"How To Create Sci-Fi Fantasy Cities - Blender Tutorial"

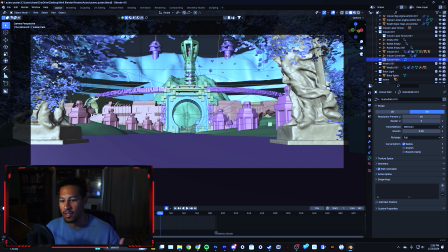499s
And the reason why I wanted to kind of take you into the Blender file is to show you what I
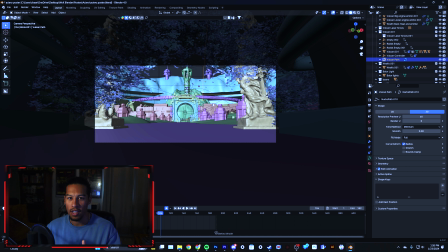504s
talked about earlier in terms of creating a story and then creating a scene that fits that story. So for example, I knew that I was going to have this kind of like epic, pan up into this like cool shot of this hero building. So I specifically designed this tunnel in order to kind of create that atmosphere.
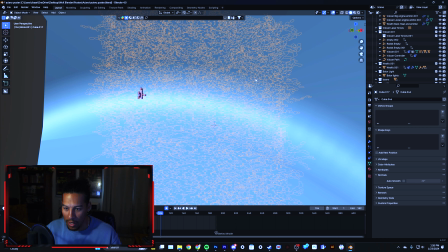522s
So adding a bunch of leaves and different vines that kind of drape down over the scene,
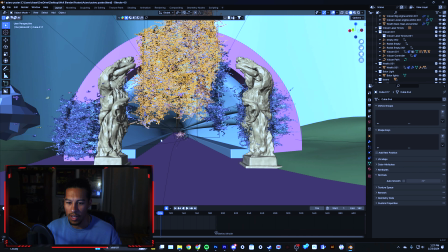529s
and then these like ancient statues, even having like the birds fly over, even like the little designs in the tunnel.
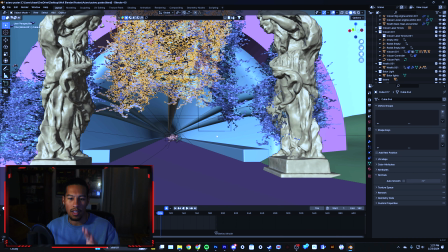536s
Like this was all to kind of create that vibe.
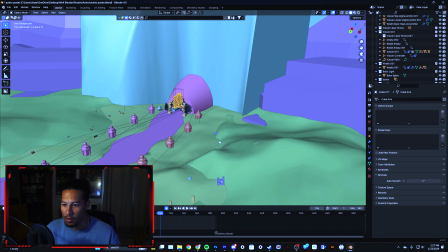538s
But one of the things you'll very quickly notice is that as soon as I zoom out, like things break down really, really quickly, right?
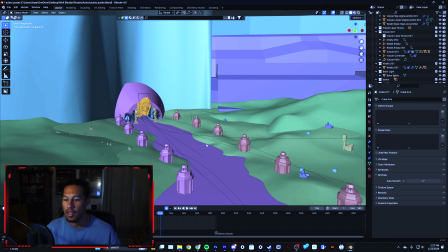546s
While this is designed, and I kind of have some of the other design details muted right now, so that tertiary layer that I talked about is actually turned off.
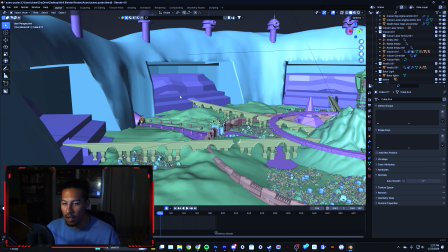556s
But you can really easily see that a lot of the scene is actually blank.
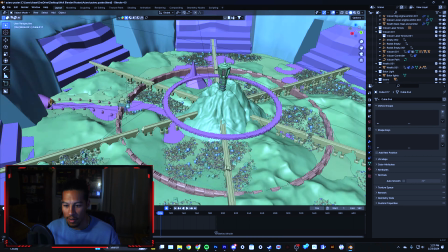561s
So I kept the buildings so you can kind of see those pockets that I talked about earlier, and then this other green color is where the sand kind of took over.
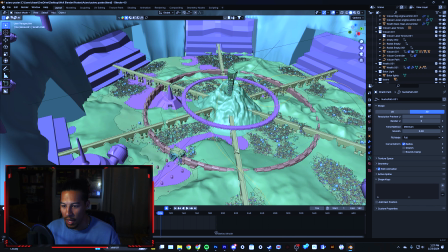569s
But you see these little lines right here? These are the paths that the ships took as they flew around the scene.
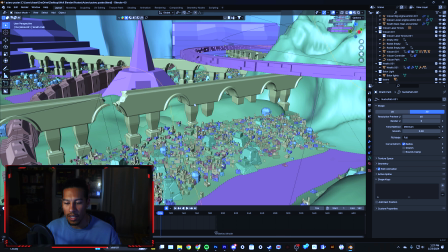576s
And because I knew those angles, I could pre-viz basically, which is when you take a very janky early model and kind of block everything out and then watch it through and then design everything based on that kind of like previs model.
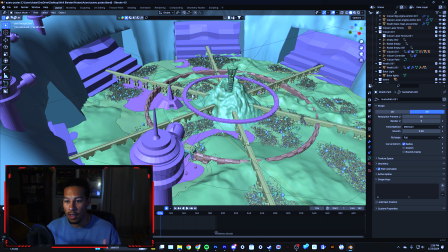590s
But I could do something like that, and then that allowed me a lot of freedom in the way that I created things and made me be
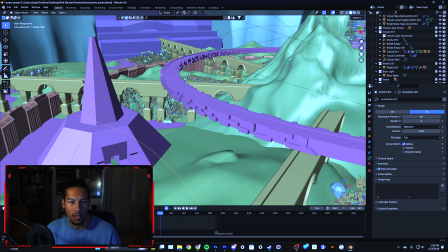597s
able to focus on details that I knew would end up in the shot rather than details that would be specifically hidden.
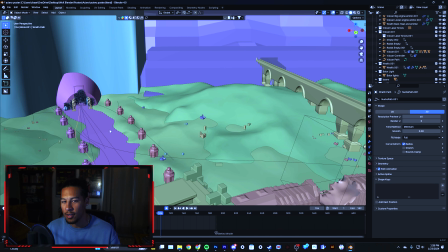603s
So for example, does it make sense that, you know, this one area is so heavily detailed whereas there's like essentially nothing in this corner?
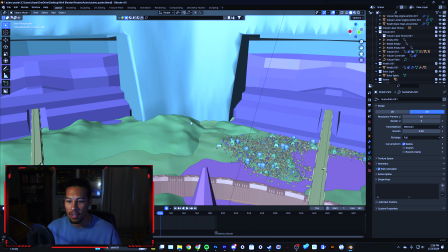612s
Probably not, right? If we're dealing with a city, there's probably some utility out there, even if it's like super basic, like a park or any of that kind of stuff.
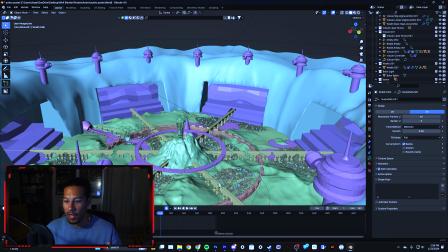620s
There was probably something there, but because I knew I wasn't going to see it in the final
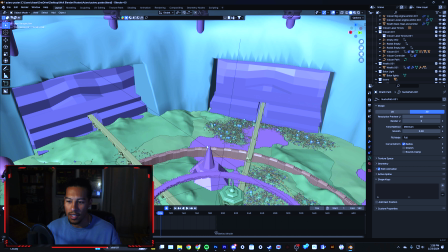624s
shot, I could kind of design my scene around the idea that I knew what was going to be kind of in the final.
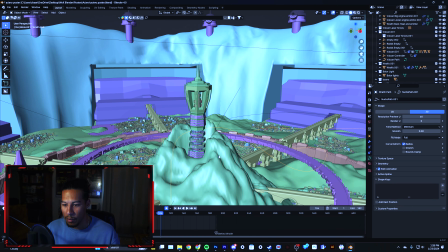630s
So that's kind of the last tip I'll give in terms of design.
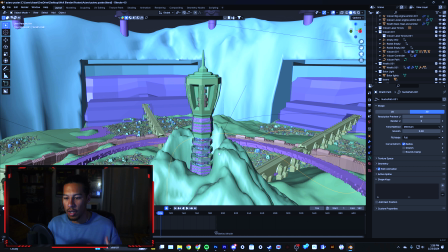636s
And now I'm going to take you through a quick little tutorial on how we can use all of the tools and all the techniques I kind of just taught you and make our own city really quickly in Blender using some very basic techniques.
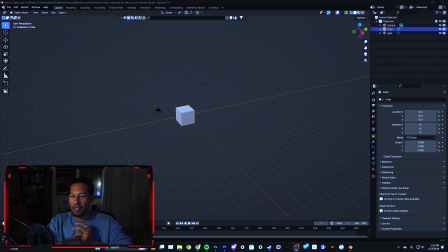650s
So let's hop into it. Okay, we're going to try to do this in around 10 minutes. I think we can kind of knock this out in 10 minutes. So if you have Blender, again, you don't necessarily need Blender for this to work, but I just use Blender.
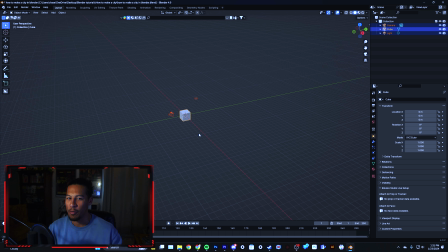662s
It's a free program. It's absolutely phenomenal. For the purposes of this tutorial, we're going to try to keep it more along the basic sides, but we'll still kind of show you how fast you can create random details. So anyway, as always, we're going to delete everything in the scene and kind of start from a blank canvas. So the first thing we're going to do is look at our meshes.
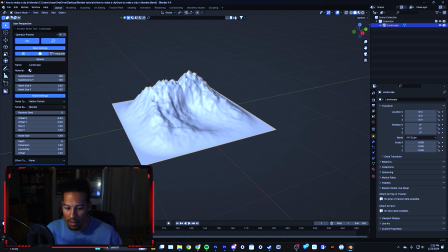680s
We're going to add a landscape. This is using the Ant landscape generator, which is a tool that you can activate in the plugins menu if you don't have it already. We're going to look for a large landscape. We can also change the random seed value, which will give us different variations.
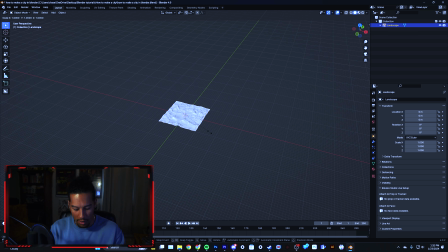698s
So we can kind of look and see which one we like. Let's say we like this one. We can just do S10, and now we have a scaled up shot like this.
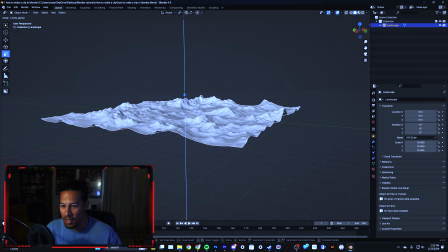706s
The first thing I like to do is kind of add some depth to the mountains.
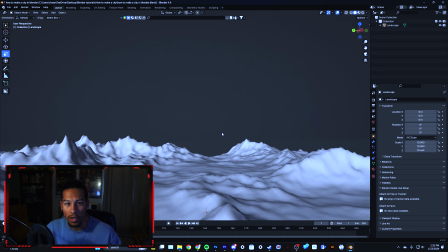711s
That's looking pretty good, and this will provide a pretty good scene for us to work with.
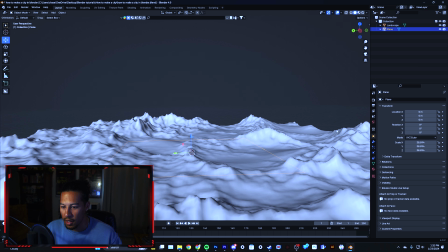716s
Then we're going to add a plane, which later we're going to use as kind of like a water level.
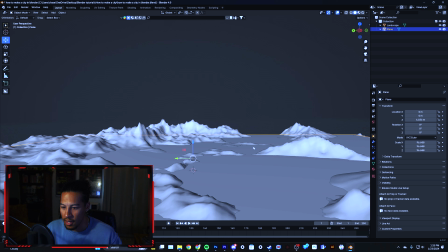721s
So as we raise this up just like that, you can kind of see that water level rise, and we can kind of play around with that.
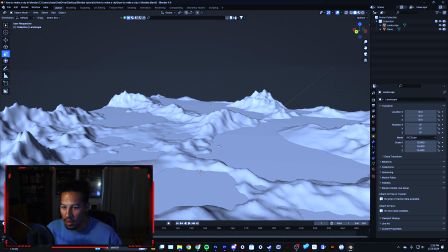729s
I'm going to actually increase the size of these mountains a little bit.
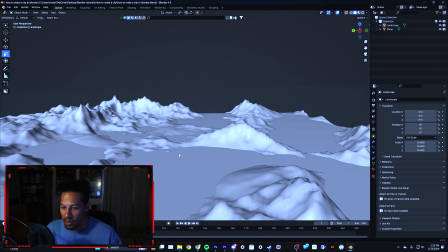735s
We're kind of going for some sort of like city on a lake is what I'm kind of imagining.
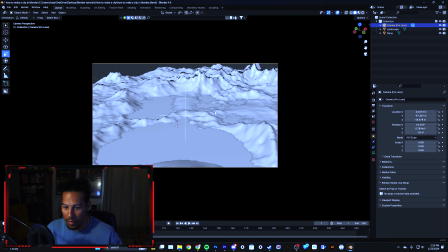743s
So we're going to kind of fly around. I have my add camera set to F1.